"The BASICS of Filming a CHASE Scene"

Hey, what is up? My name is 𝙍𝙬𝙗𝙄𝙗. Today we're looking at chase scenes, how they work, how the parts that they're made of, and how to build those parts into a complete whole.
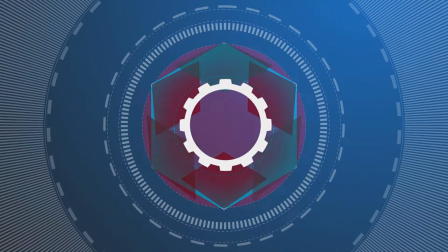I'm not the world expert on chase scenes. I have filmed quite a few of them. I really love them. I feel like they're pure cinema. They're exciting. I'm about to do a much larger project that has several in it. So I wanted to go back to the drawing board, study the chase scenes that I really love, look at what makes them great, and sort of break down how to shoot them or how I'm planning on shooting them. Not an expert. I'm just a huge admirer of other directors' work, and hopefully the things that I've learned along the way will help someone else out there. They'll at least help me to organize my thinking about them, so maybe someone else can benefit from that. The chase scenes that really stuck with me in my memory are mainly foot chases. Point Break would be the immortal one, when Johnny Utah is chasing Reagan through the streets of Venice or wherever they're running. There's also a couple of great car chase scenes, but for this video, I'm going to restrict myself to foot chase scenes for reasons that I'm going to go into. The chase scenes are made of pretty simple building blocks, usually cut pretty quickly, though there are one-shot chase scenes out there. You have a runner and a pursuer, someone who's trying to escape, someone who's trying to catch, and there aren't that many angles to capture someone running somewhere. I'm going to look at a couple of them in Maya, so I can kind of explain what the building blocks are, and then how you take those building blocks and build a more sophisticated scene.
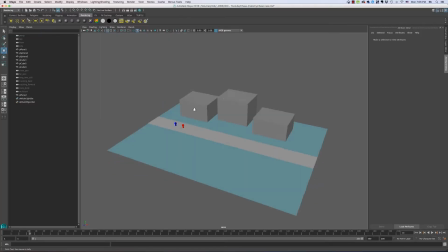Here we are in Maya. I've created a little scene where
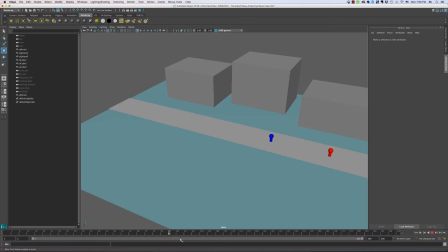a little red man runs, a little blue man follows him down a street, and then they get to the end.
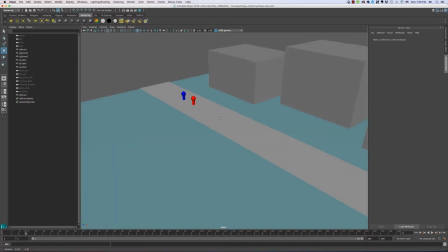So very simple, illustrative kind of construction here. So I'm going to break down the different types of cameras the different ways that you can cover this very simple motion,
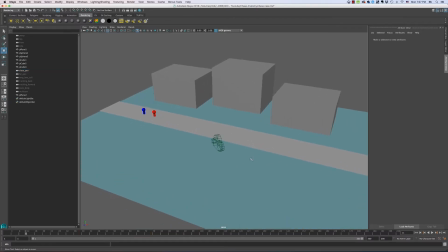and then how you combine those simple ways to make more complicated moves.
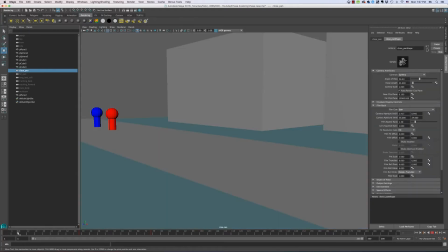So our first one is a close pan, and if I play this, the camera is mounted on sticks,
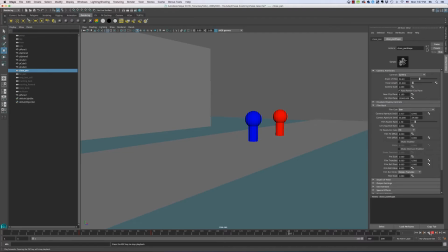and then as the red man runs past, the camera pans with his motion so that the background moves,
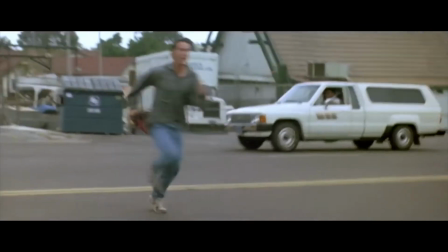he stays sort of center framed, and the background whizzes by. So you can see here I'm on a 35mm lens.
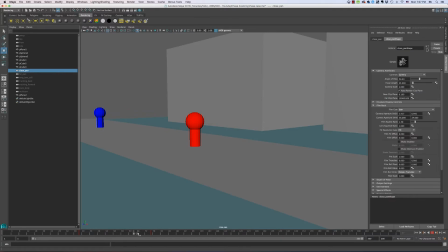What I do like about this is that you don't need any fancy movement. You can do this. Anyone who has a tripod can do this. This is probably the most common shot you get in chase scenes.
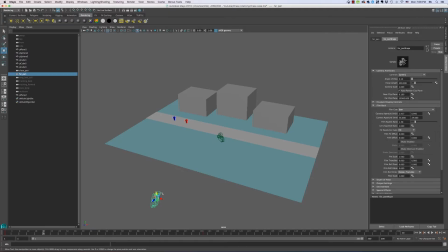Next camera is all the way over here, so it's the same movement, but it's on a 400mm lens. So it's going to do the same thing. You're going to see it down here. It's going to pan with the leading man.
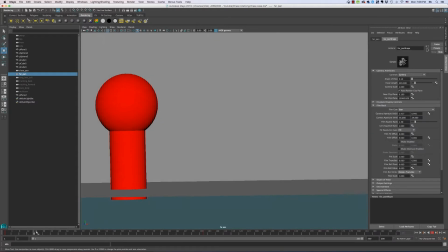I'll look through the eyes of it. It's a little bit tilted. It's going to pan with the guy as he races past.
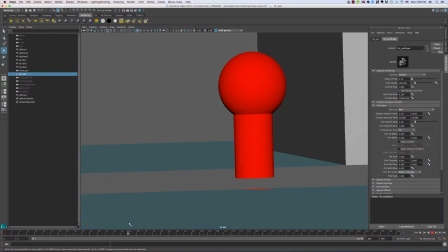And you see the background whiz by because we're on such a long lens.
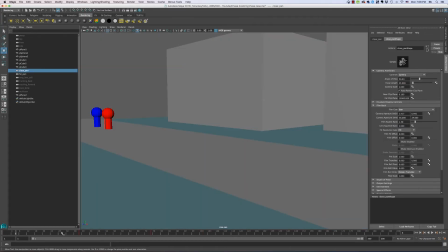But essentially, it's the very different variation of this.
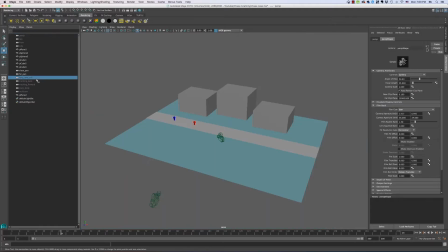And the next one is over here. So you can see this is looking straight down the street that they're running along, and it's on 700mm lens.
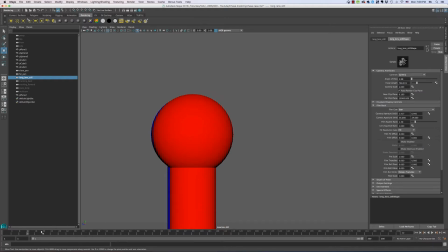You could just use a 400mm and put the lens doubler on. And the reason that this gets used a lot is because it's such a long lens, the people don't look like they're moving.